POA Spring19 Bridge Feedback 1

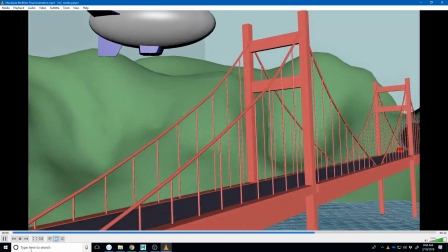So, just kind of, you got a lot of shots in this one.
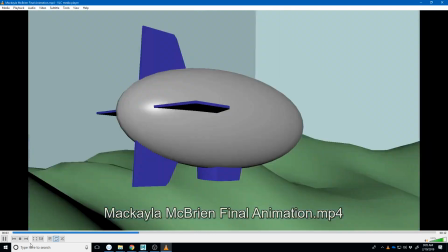So some of the things I'll point out that I think are working really good. It seems like you're really enjoying the modeling part.
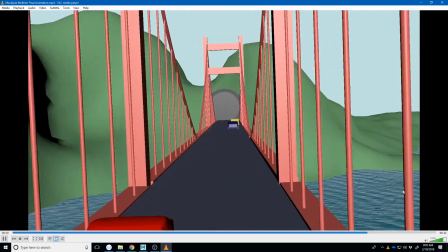You've done a lot in the airship and the actual ship, the terrain.
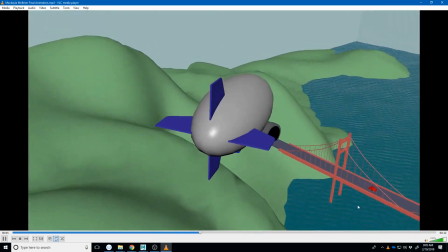You get this nice bridge. And I think you have your water looking pretty good for this environment as well.
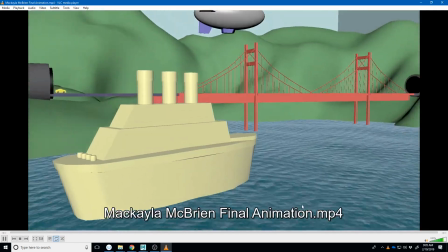That looks like you may be using Maya water, or I'm sorry, the Maya water material
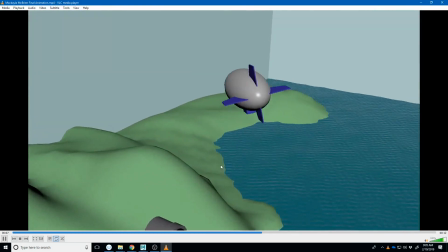along with the boss to get the ripples on the shore there.
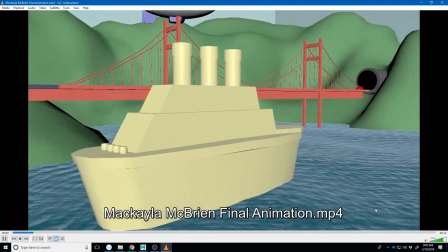This probably won't render with Arnold, but it looks pretty good in this Viewport 2.0.
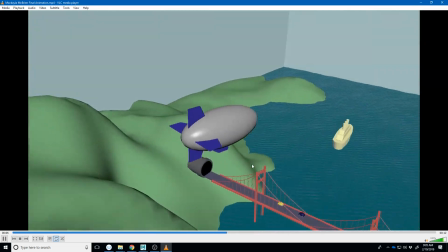The couple of things that I think are really kind of missing on this is
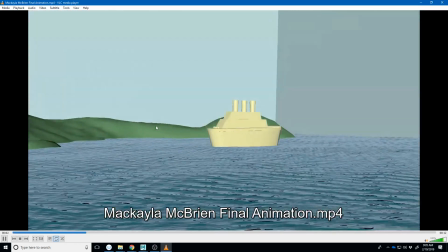the sort of a little bit more material work on like the ship,
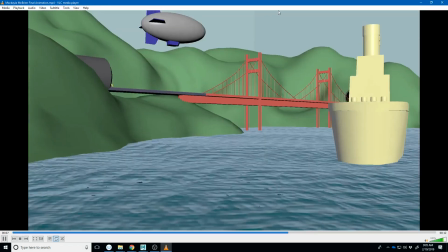and I think it's very noticeable that that it's inside of a box.
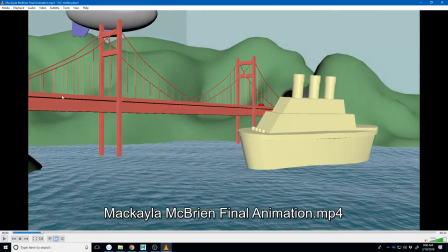So once we get rendering it, like you can see like these seams that happen here
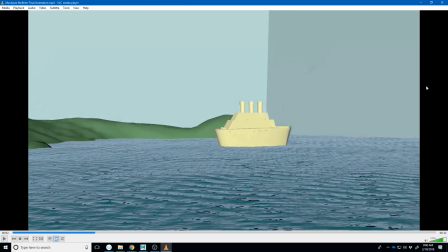and here, and so I think that was a good effort, but I think you kind of have to sort of control that just a little bit more. And it's probably going to be hard to hide that if you move your camera too much. So I think the one of the other elements to me that's kind of
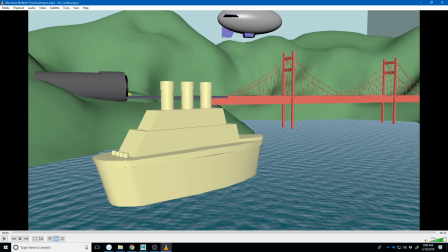makes it a little bit makes you a little bit dizzy watching it is that the camera just moves so much.
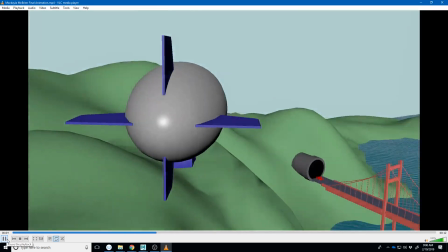Like we're kind of swinging all over the place, and like you have a lot of keyframes on moving the camera.
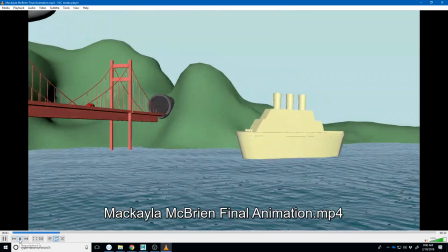And so it gets very tempting to do that inside of Maya because you can move your camera anywhere you want to.
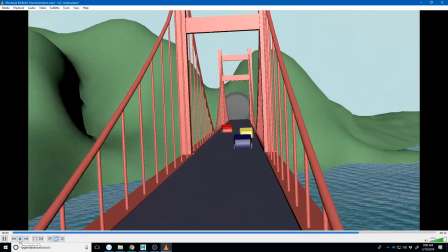But realize that what we see in camera motion is sort of a language that we've developed over time
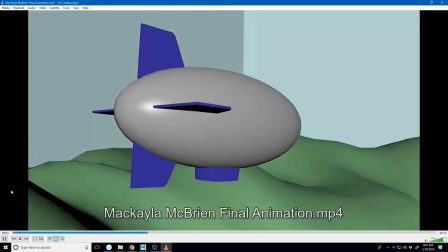and we understand that language because we've been watching movies.
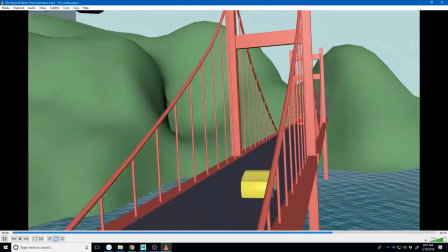So if you watch movies all the time, the camera moves you see are limited to what somebody could actually do with a camera.
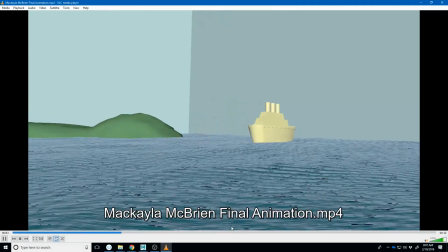And so this, like, I'm down here on the water and I'm up in the air,
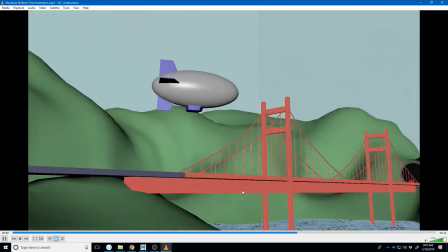and then this next one, like we're on the water and we fly up to here.
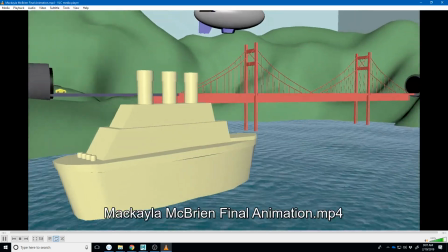Like that would have to be like a helicopter or a drone shot,
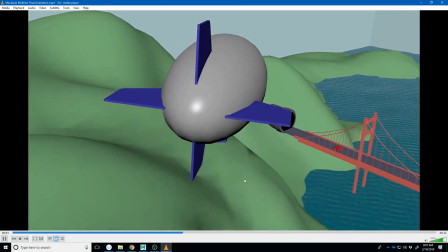and it moves too fast and too sharp to feel correct.
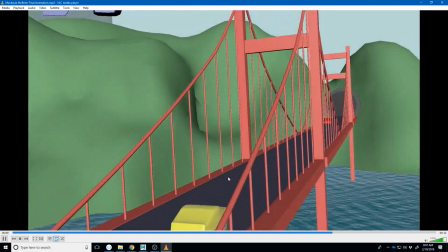So I think that like, to be able to pull off a shot like that,
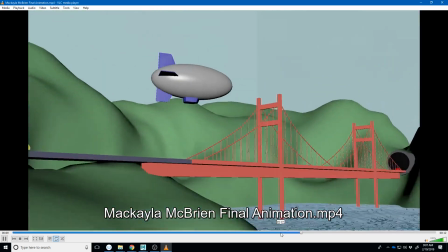like this third shot you have where we're kind of down on the water, we pull up here, and then we follow the cars.
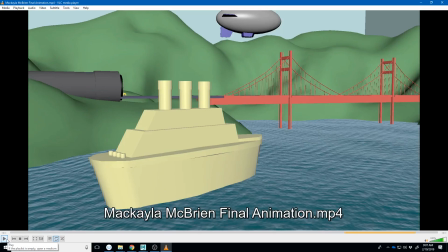Like that shot would be like 15 to 30 seconds long, and you're pulling it off really quick, and so it feels too sharp.
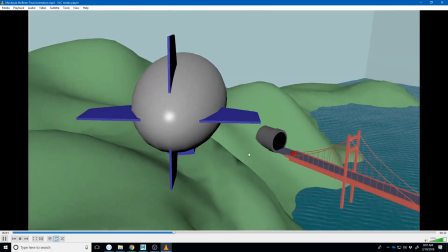And so I think I would just reduce some of the camera motion.
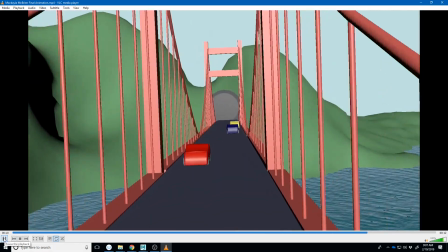The other thing is when the camera is moving really fast, it's kind of hard for us to actually take in any of the hard work you've done, right?
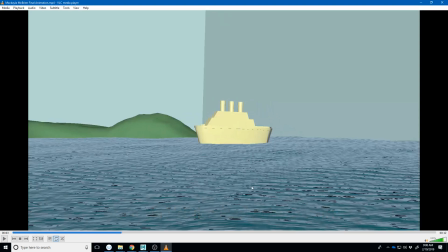Like I kind of want to look at this ship, but the ship's moving really fast and the camera's moving really fast, and I'm kind of having to chase it, right?
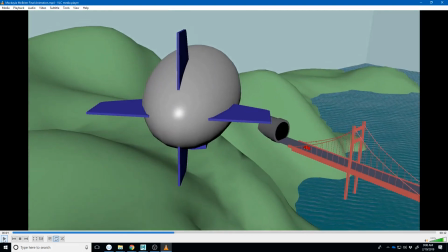The same goes with the cars. I can't really ever see the cars because the camera's always moving.
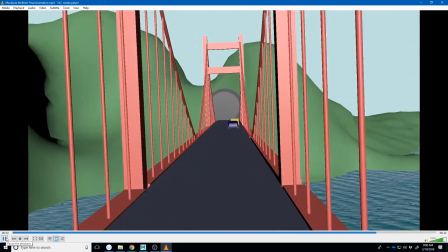Right? Like my closest glimpse is like right there as that one passes by.
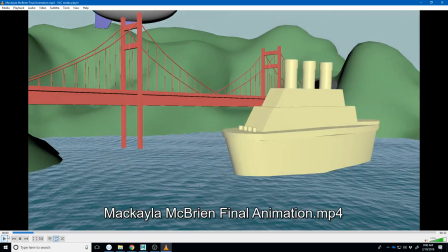And so sometimes too much camera motion can actually hide the work instead of show it off better. So I would pull back on that a little bit and just try to come up with some simpler camera solutions. I like that you did multiple cuts. I think that's kind of neat though.
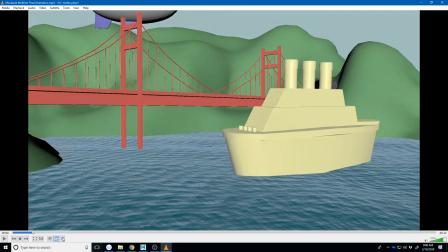And you did way more in terms of like length than was necessary, but I think you were definitely playing with that. Now I think sort of tone it back a little bit so you can use it to communicate what you're going for.
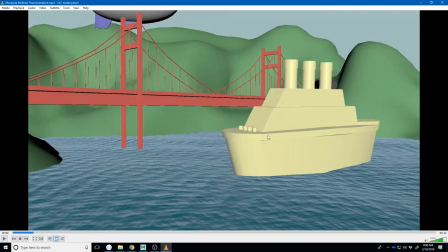A couple of things in the materials. I feel like all the materials are pretty flat colors again. I think that that's really amplified by the fact that there's no shadows in here.
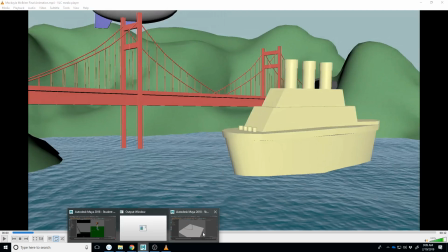So if it looks like you're using Hardware 2.0, again, to get shadows, you have to click that button right there.
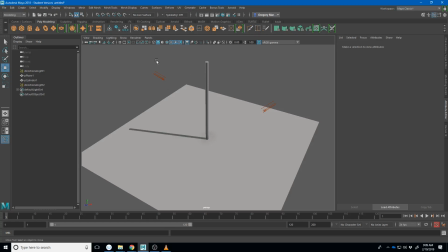Otherwise, nothing casts a shadow. There's other ways of turning it on as well under Renderer, Viewport 2.0.
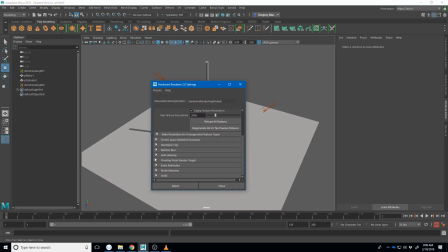I think there's a place in here for... Is it in here for shadowing? Anyway, I'd have to dig around through here. But that's a really easy way, just like turn on your shadows, right?
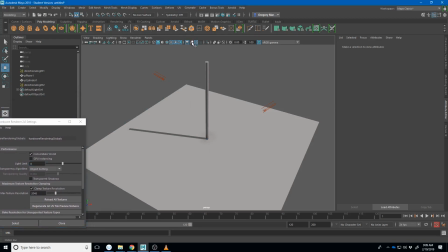Also, you can turn on your anti-aliasing here. You can turn on motion blur. So pretty much like for this to render correctly, everything from this little checkerboard object over to this little jagged thing has to be turned on.
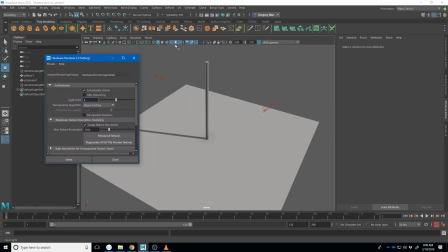And it looks like maybe you haven't turned on the lighting and the shadows. I don't know if you had textures or not, or the ambient occlusion. And so you're getting some very flat looking scenes.
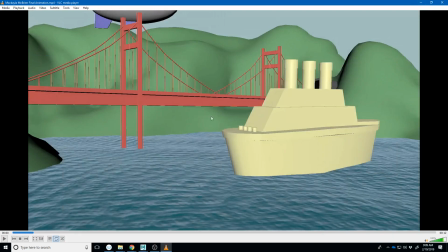I think just turning all of that stuff on, this is probably going to start to look better, but there's no real information about the lighting in these scenes. Like I can't tell the direction the light is coming from, or like, it doesn't really, it seems like it's just kind of a flat color.
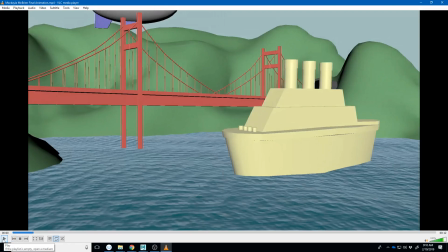So lighting is something I would definitely work on, and I think the motion is something I would work on all these objects.
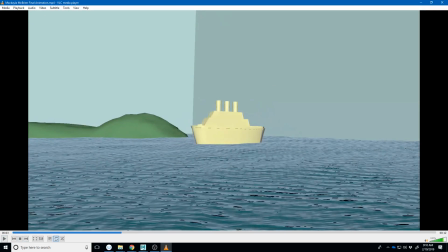So again, like in animation, or in this class at least, we cover a lot of different topics, and I think it's one of the benefits of that is you get to see the things that you enjoy doing.
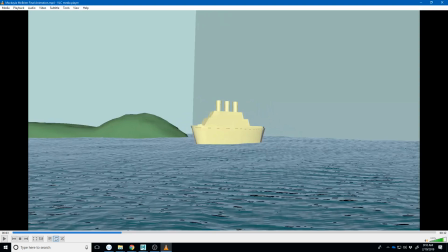And just my observation is it seems like you're really enjoying the modeling, like you're creating all these extra models. That's cool. Like, keep pursuing that. Just don't let it take up too much of the time and then not give you enough time to work on the other elements.
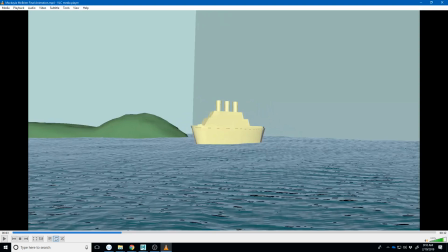But that's something to just make note of. If you enjoyed modeling these things, that's cool. See if you enjoy modeling more on the next project and the next project. And if the answer is yes every time, then maybe you found what it is you want to do.
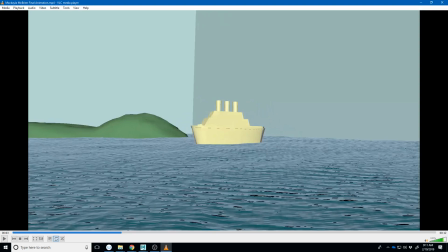If it's like, no, you just really wanted to model just to get this specific scene, and what you like is some other element to it, all of that's going to inform decisions you have to make later about picking a concentration and sort of picking a goal for your career.
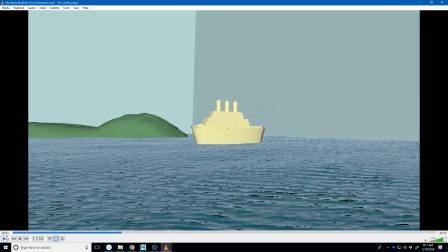So just be acknowledging the things that you like, and it's fine to acknowledge the things you don't like. If you're like, I don't like making stuff move in this, I just like creating the things, then you know that maybe animation is not the concentration that is going to be best to pick,
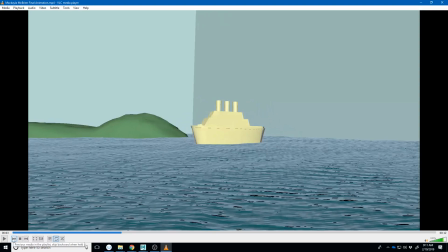but maybe one where you get more opportunity to model, or whatever it is you like. So again, keep up the hard work.
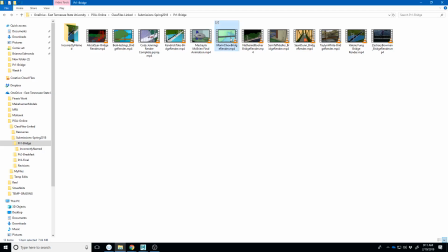Let me know if you have any questions, and let's go ahead and watch Marin's, and then this video is getting a little long. I'll probably stop it and break it up into 2 videos. That way it's not like a giant 1-hour video.
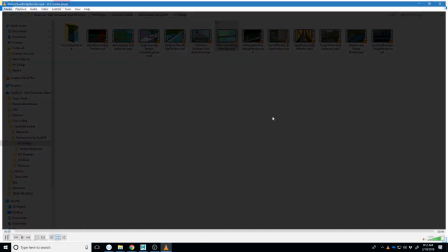So Marin.
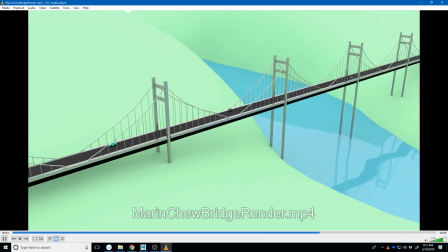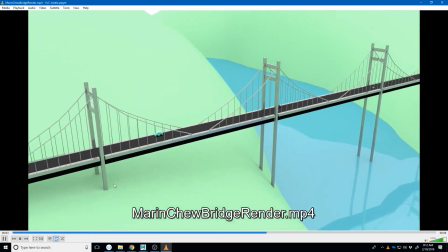Actually, some of the notes I just talked about, I think we're seeing some of those in here,
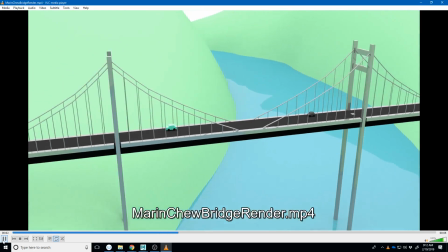except for I think you've really got some interesting lighting going on here.
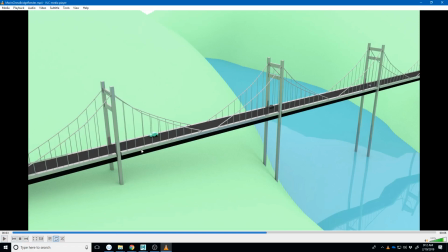It feels a little bright and a little white, so maybe just a touch of color in there. It looks like there's a chance what you've done is put a sky dome light out here, because I see this like white peeking out through here. And that works really good just to get a little bit of lighting everywhere.
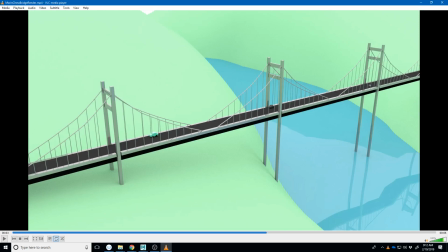But a lot of times, like if you think about it, like our sky isn't evenly lit. Like usually the sun is in one location and it's the brightest point, and that's the source of most of the light.
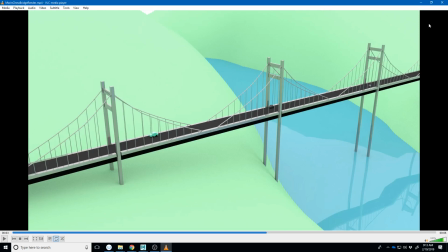And then we're getting a lot of bounce light from the blues and or whatever color is in the sunset that is bringing some color to the scene. And if we use the sky dome, we're just getting bright white.